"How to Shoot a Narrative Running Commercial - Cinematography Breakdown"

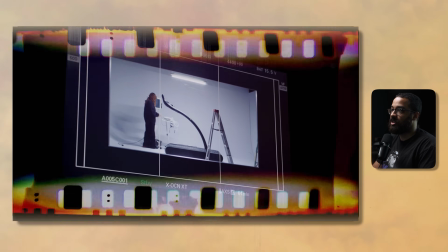[4:09]
I did a bunch of research into this to really see what this looked like,
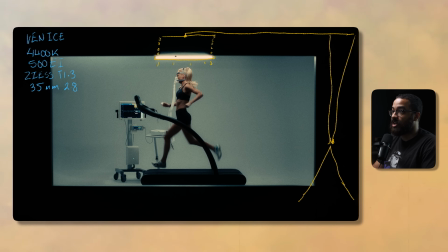[4:12]
and a lot of people use this technique in their pieces just to have a fluorescent light picture, or sometimes they built a ceiling. But we didn't really have the resources to build an entire ceiling, so this is the alternative that I came up with. Now, the problem is if I just had that source, it would feel very only centralized.
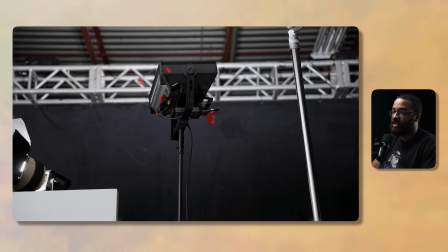[4:30]
We wanted to lift the entire room. So the way that we did that is we have a light over here,
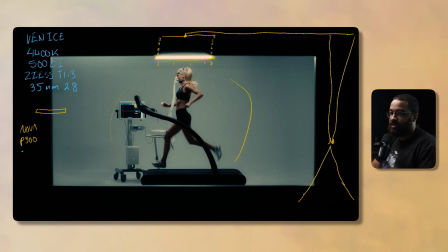[4:35]
and this is a Nova P300, and this is set at 5600 Kelvin, and this is at 100%. And this is just shooting directly up into the ceiling, and then this is giving me a bunch of lift on this side.
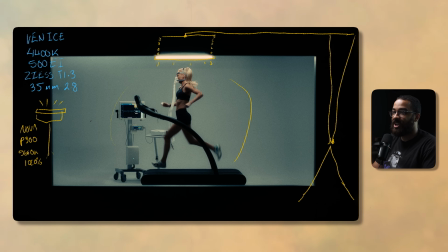[4:49]
When you're shooting a commercial like this and you want a look like this, you have to raise your ambient tones in your room specifically. And that's exactly what we did with this fixture. But again, I was trying to even out everything. So if we actually look at a top down of what this looks like,
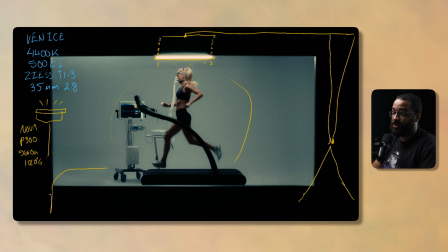[5:04]
we are actually shooting on a cyc wall, and we're just using the resources that we had available to us. So there's that Nova, there's our talent running in the center. This is the cyc that we have. And then also we have a set of white flats that we put here. The lights are hung overhead, and then those are connected to that Mambo combo that I just said there.
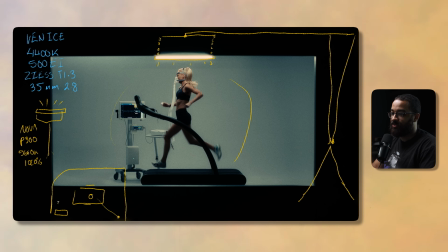[5:24]
I was noticing at this point that we had this side of the room really lifted, but we needed more.
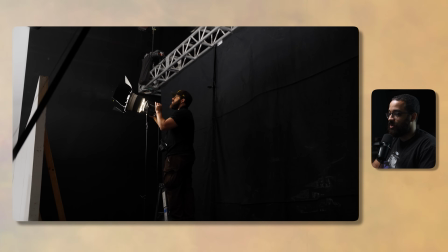[5:29]
And what I added was a Forza 500, and that is with a Fresnel.
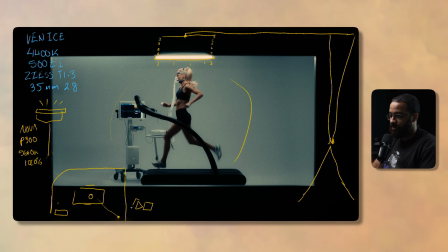[5:34]
So if I kind of just draw that over here, and that has a Fresnel on it, so I can really focus and control the light. So this is a Forza. So this is equivalent to like a 600D, and then this is at 5600 Kelvin. This can't really change the lighting, so we're stuck with that. And this is set at 100%.
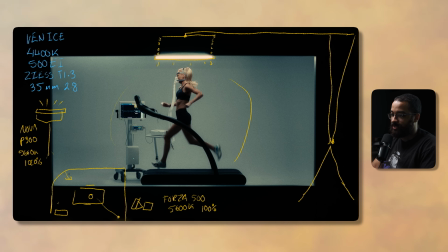[5:51]
That Forza is aimed at this side of the wall, and this light is bouncing all over to really lift the room. And you can see that little hot spot really there. And that's lifting the entire room. So beside the two Titan tubes, we really only have two lights in play here to lift the room.
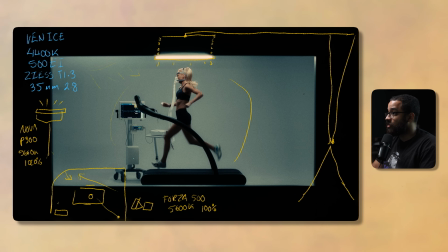[6:08]
And then we have those two Titan tubes in play here. So if I were to draw just the specific two Titan tubes to showcase how we lit this, is that they're here and one is pointed slightly this way and the other one is pointed straight down.
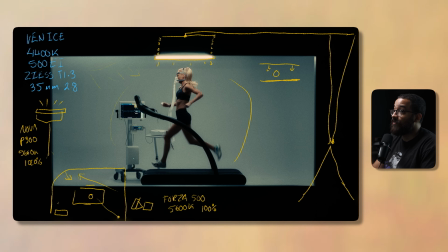[6:23]
I use this one pointed slightly this way just to kind of add more of a backlight and highlight to her talent here. And that one is roughly set at like, I would say 70%, while the front one was only set at 10%. So this gives you that illusion that the talent is being lit by both lights,
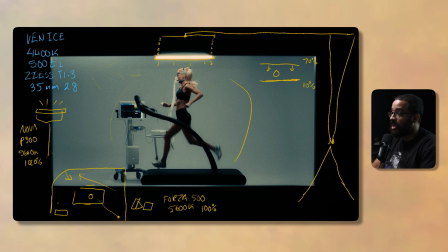[6:40]
but it's mainly being backlit by that backlight and really giving you the levels and the edge light that pops and separates her from the actual background. And you notice that these are a little bit warmer, and we set these to 4000 Kelvin,
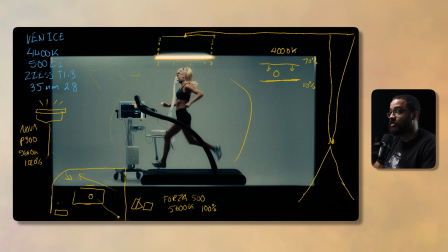[6:54]
kind of more of a tungsten, more of a fluorescent source, just because I want to differentiate between that. And you can see that warmness in the center of the image and the coolness as you get to the edges. I just want to differentiate the colors and what really fluorescent lights look like.
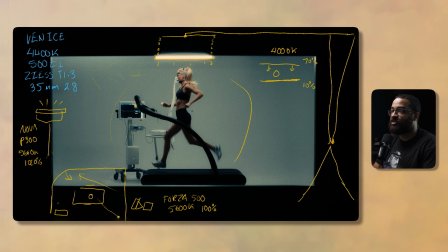[7:10]
There is a bunch of references that you can look at, but I wanted to have some more even color separation of what you see on her versus what this coolness that you get in the background as you go off to the edges of the image.
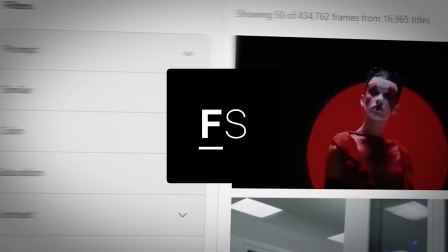[7:21]
And a tool for research that I really love to use is FrameSet.
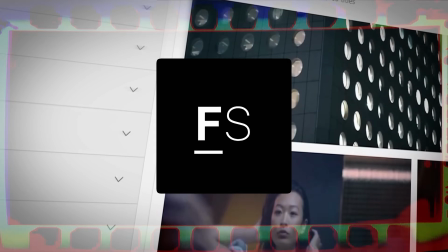[7:25]
Now, FrameSet is a collection of movies, commercials, and music videos that really help you get inspired for the film that you're trying to create,
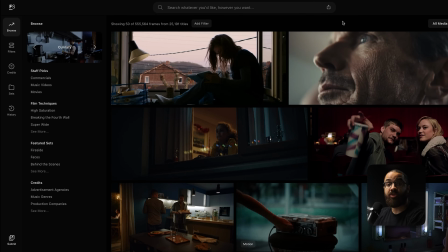[7:33]
and also bring together the project of the look and feel of what you're trying to create as well. So for this scene that we're looking at, which is a treadmill and training scene,
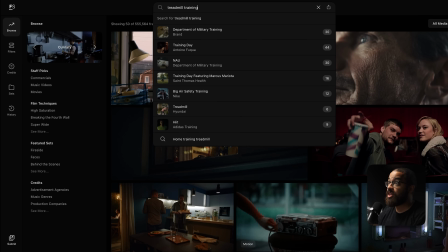[7:42]
so these are the things and search criteria that I'm going to exactly use that I can start pulling my references as well as inspiration from.
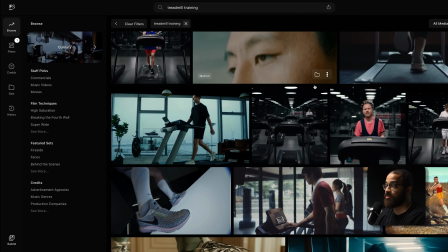[7:51]
And you can see that we have a collection of everything from narrative to commercial to something that feels high key.
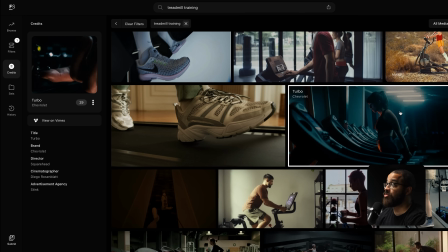[7:58]
And this is the look that we're sort of going for when it came to the practical light fixtures that we want to implement in this. And what I love about FrameSet is how you can stay organized, and I can save this to a set specifically, and that is going to be for this project.
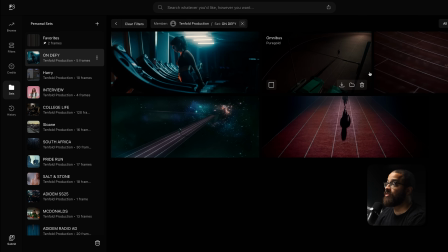[8:12]
And then now I can go to my sets, click on that, and you can see the other inspiration from everything that we looked at.
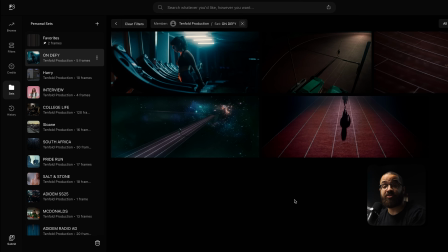[8:18]
So FrameSet is my go-to tool when I like to do my research, as well as build out look and feels for the project,
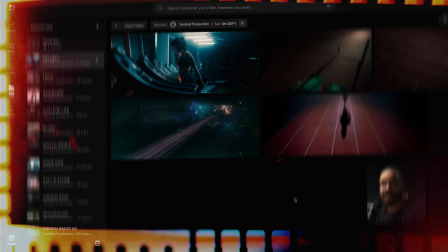[8:25]
as well as communicating with a director of what I want to do with specific commercials. If you want to use this tool for your next project, check out the link in the description to find out more.
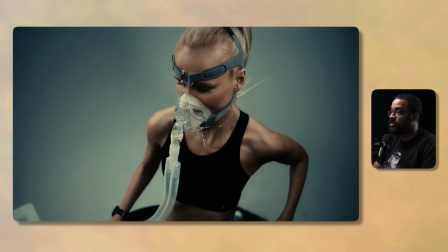[8:33]
The next shot that we're going to be looking at here, you can see how we utilize those lights even more with shaping this in this specific scene.
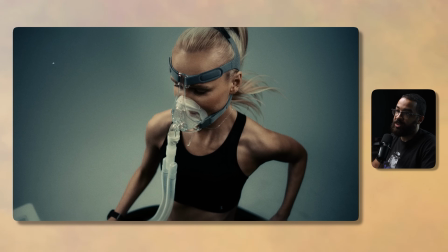[8:42]
So I still have those same lights in play, but this time I'm using the Ember camera here. And this was a very difficult camera to work with because we're shooting at such a high frame rate. So at this point, I believe we were shooting at 312 FPS. So that means with a consistent shutter angle at 180 degrees, I didn't change that.
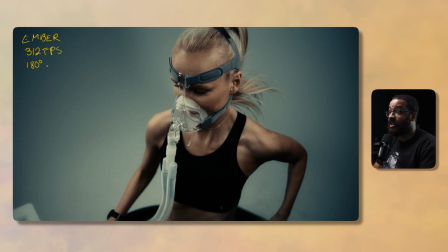[9:01]
We need a lot of light just to maintain the proper motion blur and everything like that. If I open up my shutter angle, this would look very smeary and it wouldn't look how we exactly wanted to look for this piece specifically. So I am shooting on the 18mm here, and this is a Super 35 camera with a Super 35 lenses.
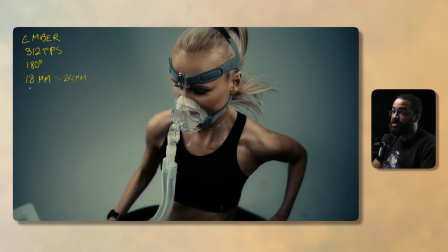[9:19]
So my 18 is a kind of like a 24-25 equivalent. And then we are shooting this at 2.8 just to get the focus, as you can see the entire face.
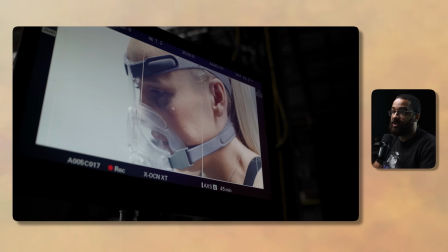[9:28]
If I shot this at 1.3, you wouldn't really get everything in focus. So I really like to stop down my focus and really give it that deepness and richness.
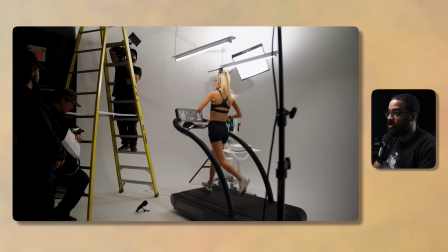[9:36]
And that's just what I've learned as a cinematographer over the years. And then we still have the same lights in place.
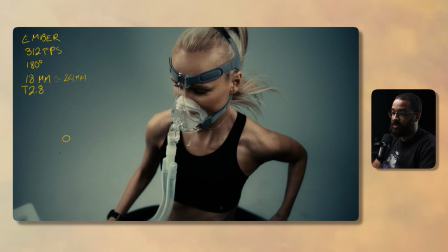[9:42]
So if we were to do a top down at this point, this is our talent. The camera is here and I'm just hand holding this on a ladder. We didn't really have a set of sticks that were high enough to do this. So because I knew it was slow-mo, I knew I could just hold it on my leg and it would be more than enough for what we're doing specifically.
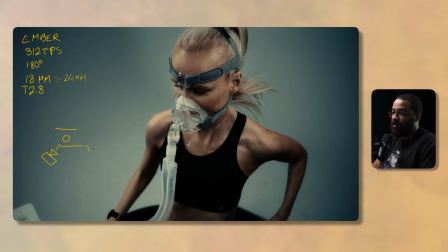[10:00]
And then we still have those two Titan tubes in play. And this one is sitting around 50% and the back one here is sitting at 100%. And that was just to differentiate a shadow side from a light side. And what I was noticing here that I wasn't getting enough wrap as well as output.
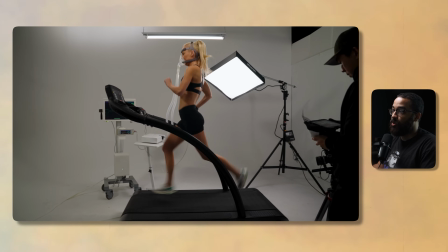[10:14]
This was just looking very toppy and sourcey. And I wanted to wrap the light all along her body.
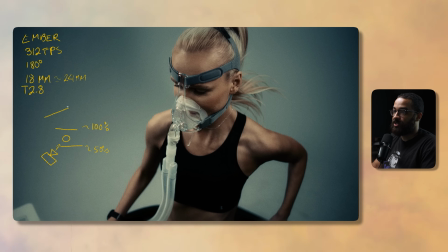[10:20]
So what I ended up doing is bringing in an F22C, and then this is set at 5600 Kelvin. And then this is lighting my talent up fully and wrapping that light even more.
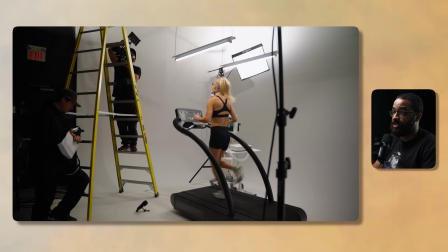[10:33]
And because we're shooting with a slow-mo camera, this is set at 100%, and all the rest of the lights are set at 100%, as you could see before.
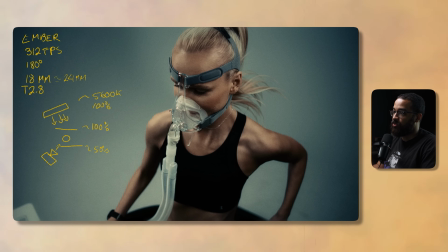[10:39]
So that F22C is bringing that light around her body and wrapping it even more, giving all these highlights, especially in her face, and kind of differentiating between a light and a dark side. You could say that this is very lifted and this is a very low contrast ratio,
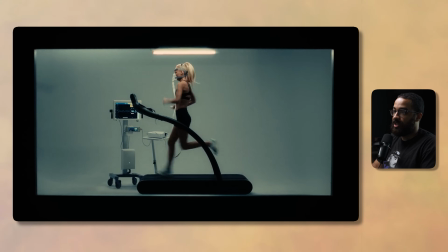[10:56]
but this is also consistent of what we were looking back before in this setup here.
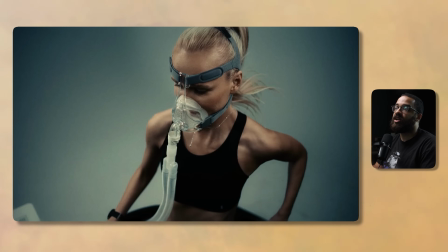[11:01]
And I always ask myself of what are we shooting? What is the context of this?
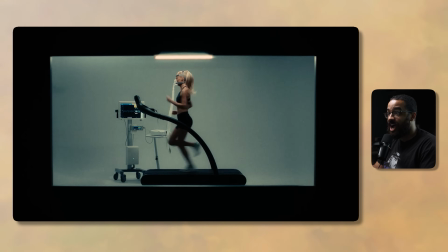[11:06]
This is supposed to be very lifted. This is supposed to be a very highly lighted room because it's a clinical training room.
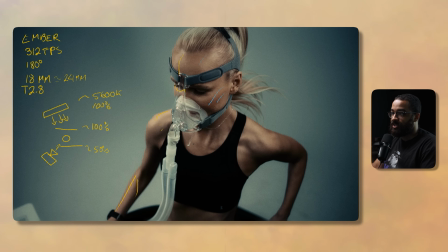[11:12]
And that's exactly what we did in this scene here. I still wanted shape on my talent. I still wanted a natural dark side, which you can even see down here, as you can see with the edges and the vignette that we have on that side. But this is supposed to feel lifted, and that's why we have a low contrast ratio.
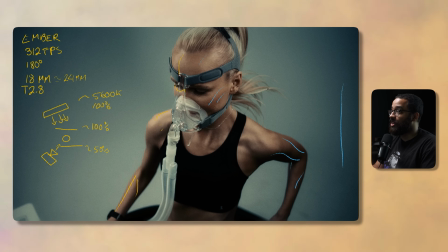[11:30]
That's why I didn't bring in an egg or anything like that. And you can see on this side, we didn't have enough lights to bring that across the whole room, but I actually like the gradient that we have going across from light to dark. That's always like to do in my images when it comes to creating something that is deemed cinematic,
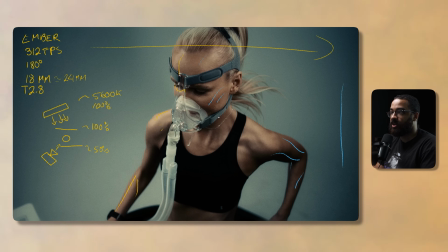[11:46]
is having a checkerboard or a salt and pepper when it comes to your image with light and dark parts.
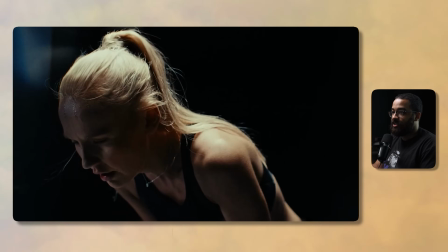[11:51]
And this is something you always want to implement in your work, especially in these scenes here. Now, this scene and this shot specifically here, there's a lot to talk about that I want to cover.
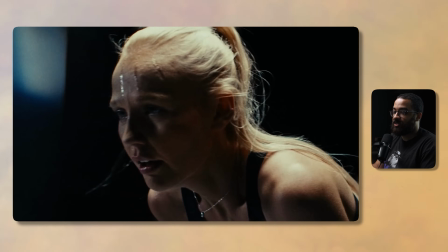[12:00]
And this was supposed to feel like an isolation scene.
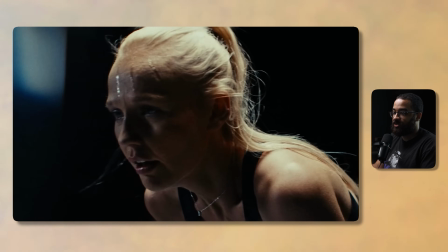[12:04]
She is basically in the middle of the race and she feels alone, that there's like no hope in sight,
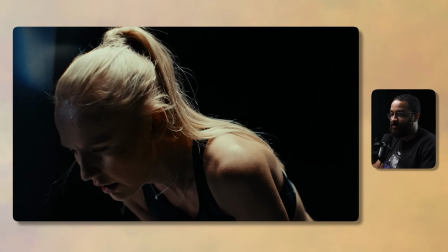[12:09]
and that she wants to defy the odds and basically everything that everybody puts up against her.
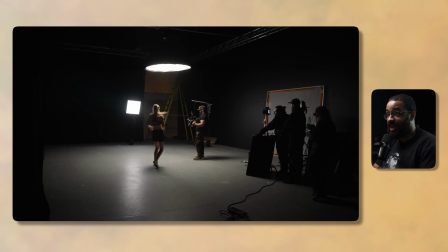[12:16]
So this was a very interesting one because I tested out a lot of new things,
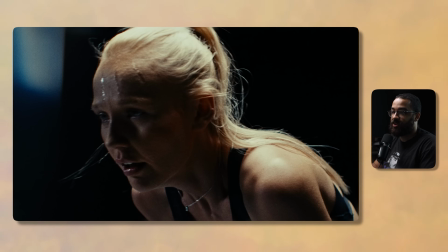[12:21]
especially lighting techniques and putting things in front of the lens that you can see on the other side here.